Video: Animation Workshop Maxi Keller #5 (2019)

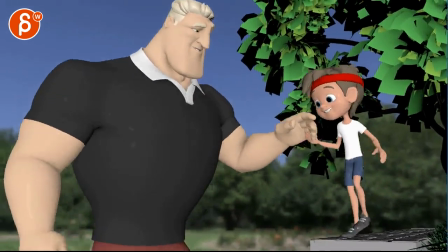all righty let's play this in full you mentioned in the email you added a headband
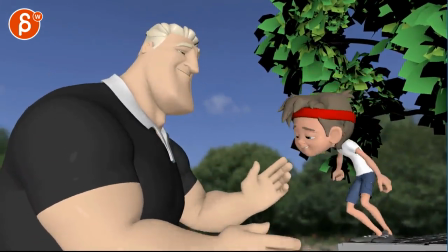which is super cute i think this works really well it gives him more of that sporty look
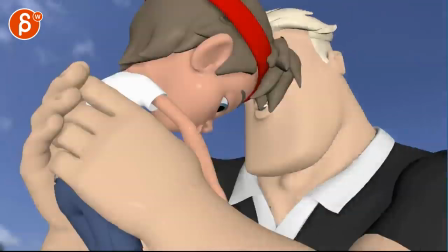excuse me what a way to start a critique it's super cute i really like it
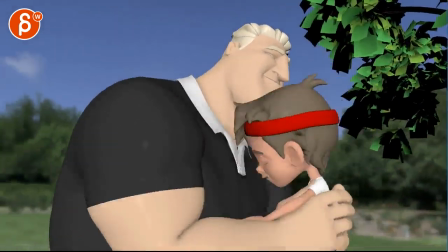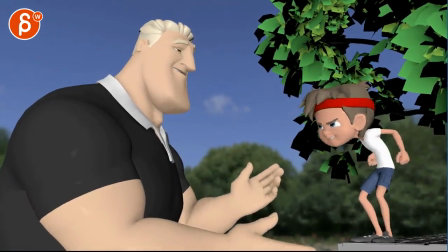i think when i watched this the first time there were there were three areas
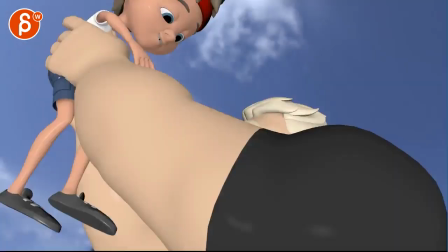that stood out and not that they're shot breaking but i was wondering hmm that's interesting
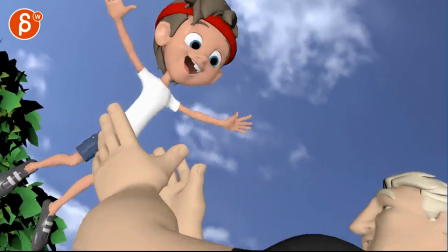i wonder what's going on there like one i'm not quite sure what's going on and one and then the other two i kind
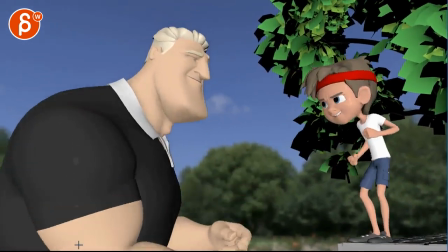of know so the first one is this is all super cute and in here i'm back to thinking are we
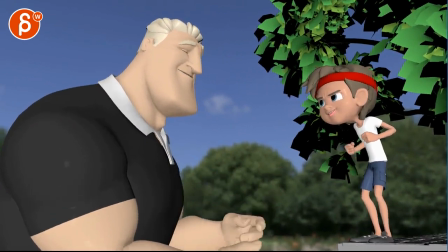what is going on through here it's not like his feet are sliding it's not like he's too off balance i mean he has a lean forward i wonder if there could be if
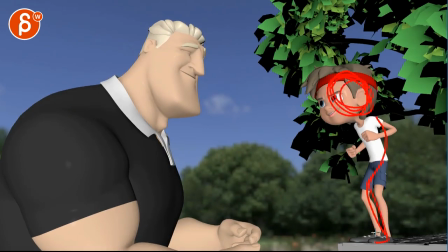there could be a bigger curvature in his in his body to stay more balanced
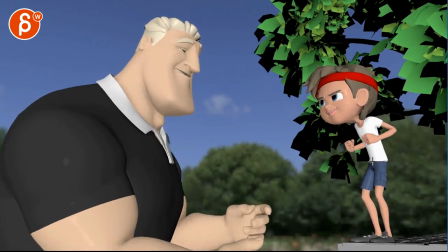or maybe it's the momentum of like how quickly the root
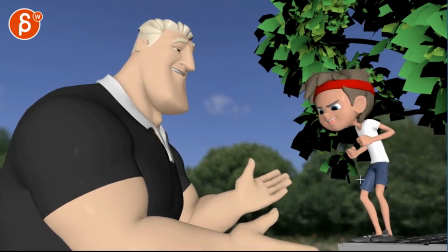changes stops and goes this way and goes this way to be honest i can't quite point this there's something that seems oh wait i think it's this here
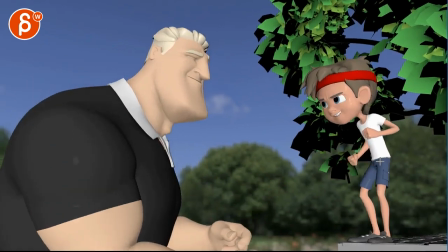he comes forward and when he starts moving left and right here there i think
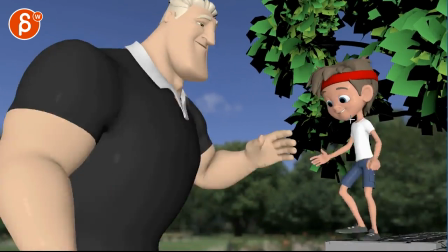that's what i'm reacting to he has all the steps right he got nice breakup between
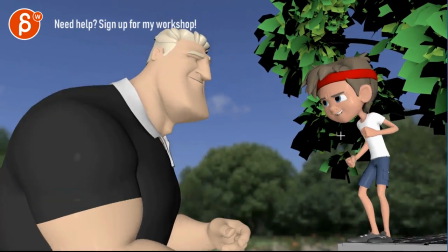everything and he got the lower neck here involved all that's cool And once you get to here,
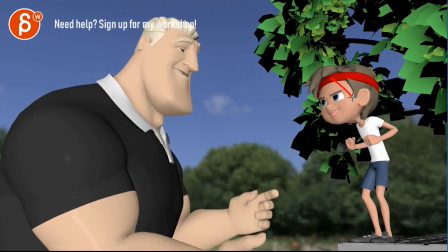this whole body,
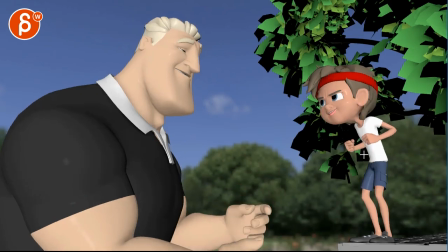the head, the upper body, down to the legs, see all of this, excuse me, is moving as one.
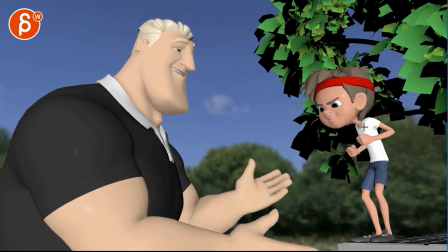Here again, it's moving as one forward. There's a little bit of a change in the head there. But then again, it feels like I see a little bit of a drop in the chest. but maybe that's what i'm reacting to is potentially this suddenly moving as this one unit
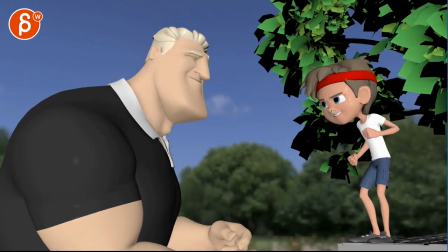yeah i think that's what it is you get to here and then the head rotates up and then bam locks kind
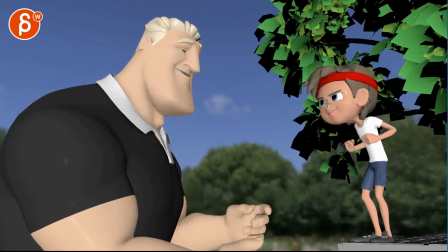in there and then it's just kind of static through there
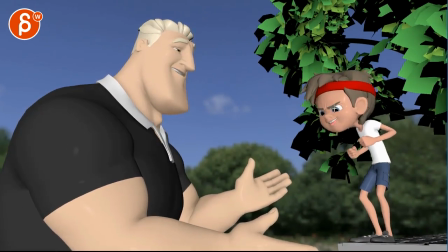at least there's some movement there but even through here i feel like the rotation is the same and you're getting into this IK head where it just kind of translates down I wonder if that's what I'm reacting to
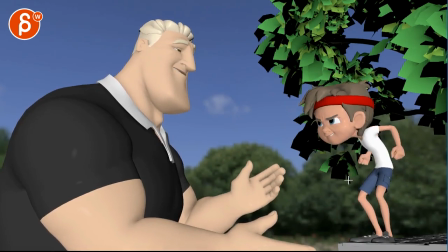could probably take this out a bit further for a silhouette yeah
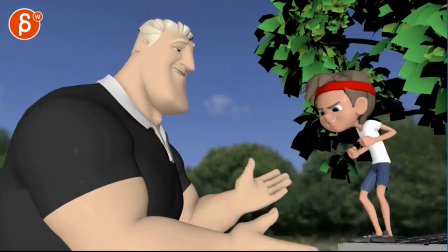I think that's what it is
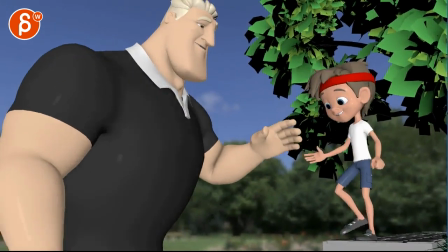I have to profess some ignorance there's something I don't know if that's also in the I don't kind of camera you have if that's just
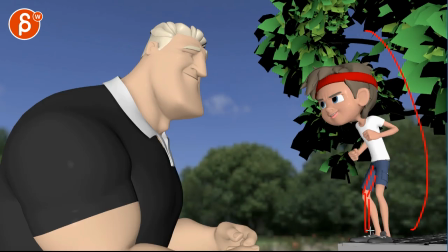the warped lens you know I don't know if you want to bring that leg further here and this one stays there so it's you know even this feels a bit better where you have this triangle that gives them more stable balance maybe that's what
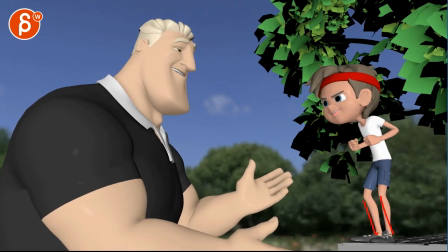I'm reacting to that this goes in like this and they both have an angle this way and that gives me that that off-balance feel I mean you could also take a step here and then as it takes those little steps here all through this will
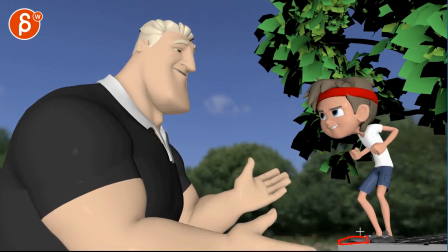end up with him having the foot here so that you can somehow get into a pose like that where they are a bit further apart by giving you that
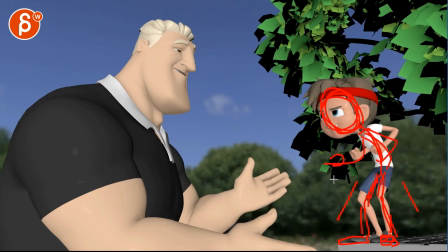triangle for for like a stable pose look and maybe maybe a bit more bent over maybe that's what i'm reacting to that this is going in so far. Something that seems just seems off.